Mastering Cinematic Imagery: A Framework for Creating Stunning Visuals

Oh, what it is, what it does, what it was, or whatever is Magnif, and I'm here to break down some cinematic shots, some cinematic frames to those trying to get in the game and a different perspective of how to go about maintaining your cinematography and making you get that plush look all the time, every time. Yeah, so I'm gonna explain the framework. What's a framework? The framework is just simple rules of the trade, principle, things that you just must consider on every single shot that you're composing. When you think about these elements, you kind of set yourself up to get the right type of look that you're trying to create. So first and foremost, point of control stands for if you're working outside in an outdoor scenario, you got to control for the sun. So in an indoor scenario, you have to control for the ambient and where you're going to put your key. Then where you're going to position your subjects, how you're going to position your subject, where you're going to position the lights with the subject, on and so forth. And the framework kind of works the same way from every scene. The most important part is light to dark, light to dark, light to dark. How are you creating light to dark within your scene? And always keep the camera on the shadow side of the subject. If you have those things, you're kind of in the right directions, but I'm gonna go explain other things that you should consider. Let's go. I bet. Camp X-Ray is our first shot here.
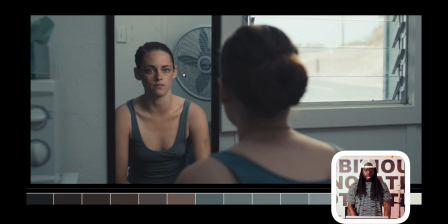[1:34]
So we have this lady in this room.
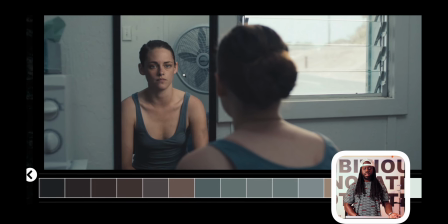[1:40]
It looks like a bathroom, I think. I don't know, I'm not sure if it's a bathroom or not. But yeah, so first thing I see here is the point of control. What's the point of control? Where's the main source of light that I need to adjust for with my camera? So right now, I'm seeing this window on the right-hand side.
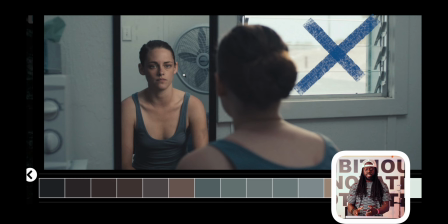[1:58]
Now granted, this is strategically placed because it tells you all the light is coming from there. But they're probably lighting on top of the window. So there's a reason that you only see half of the window and the other half is just kind of out of frame.
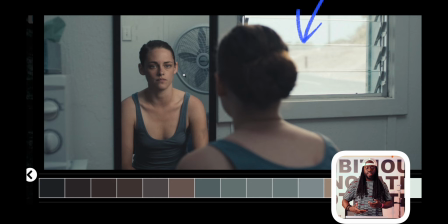[2:15]
It's just how they can motivate and make it seem like the light's going there. So they're kind of built a fixture on the top of the light, kind of shining down on her to give you the apparent nature that she's being lit from this window.
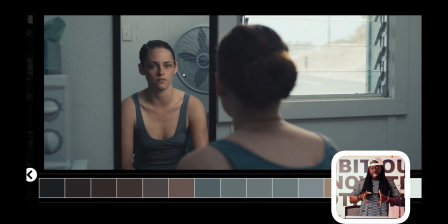[2:30]
The reason why I know this, there's no way that they're gonna put the camera where they put the camera with you looking straight outdoors, because this camera needs to adjust for what's going on outside.
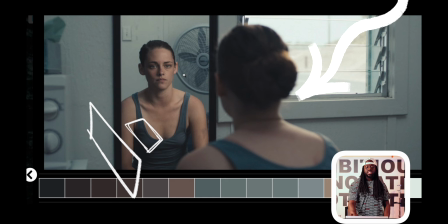[2:43]
Now, outside is pretty well exposed because I don't see the highlights or the sky blown out right now. So we kind of know that if they're exposing for this outdoor scene right here.
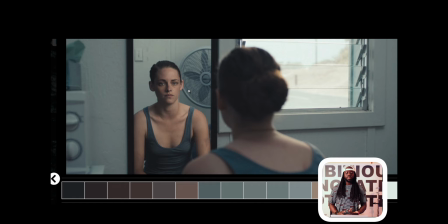[2:57]
So that's the next thing I'm talking about. Where are we placing the camera? We got to place the camera on the shadow side. So you can tell how this whole mirror thing is kind of playing with your brain, but it's a creative way by seeing her face while still being on the shadow side. So the camera's probably right behind her
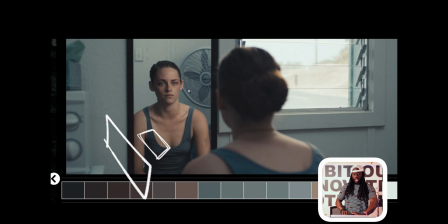[3:16]
left ear on the shadow side of this scene. So we're shooting straight to her, and you can also see her face because of the mirror. So you can see how it's breaking apart. We see shadow, light, then we see these little interesting things inside the frame.
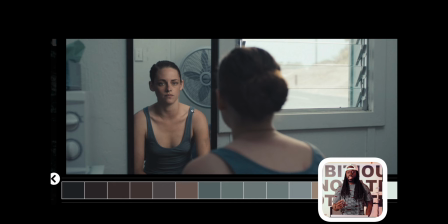[3:34]
So cool. Point of control, what they lit for. Second point of control, what light they fixture that they built for. And they probably have an ambient light inside the room. What's the ambient light talking about?
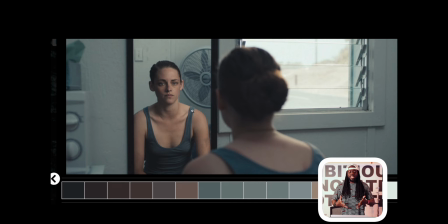[3:46]
The consistent light that consist in the room outside of anything that you're adding to it. So in this scenario, I'm pretty sure they're lighting it up. So like this room right now has ambient light. Of course, I'm getting lit by a key, but also there's light in the studio that gives it a type of mood.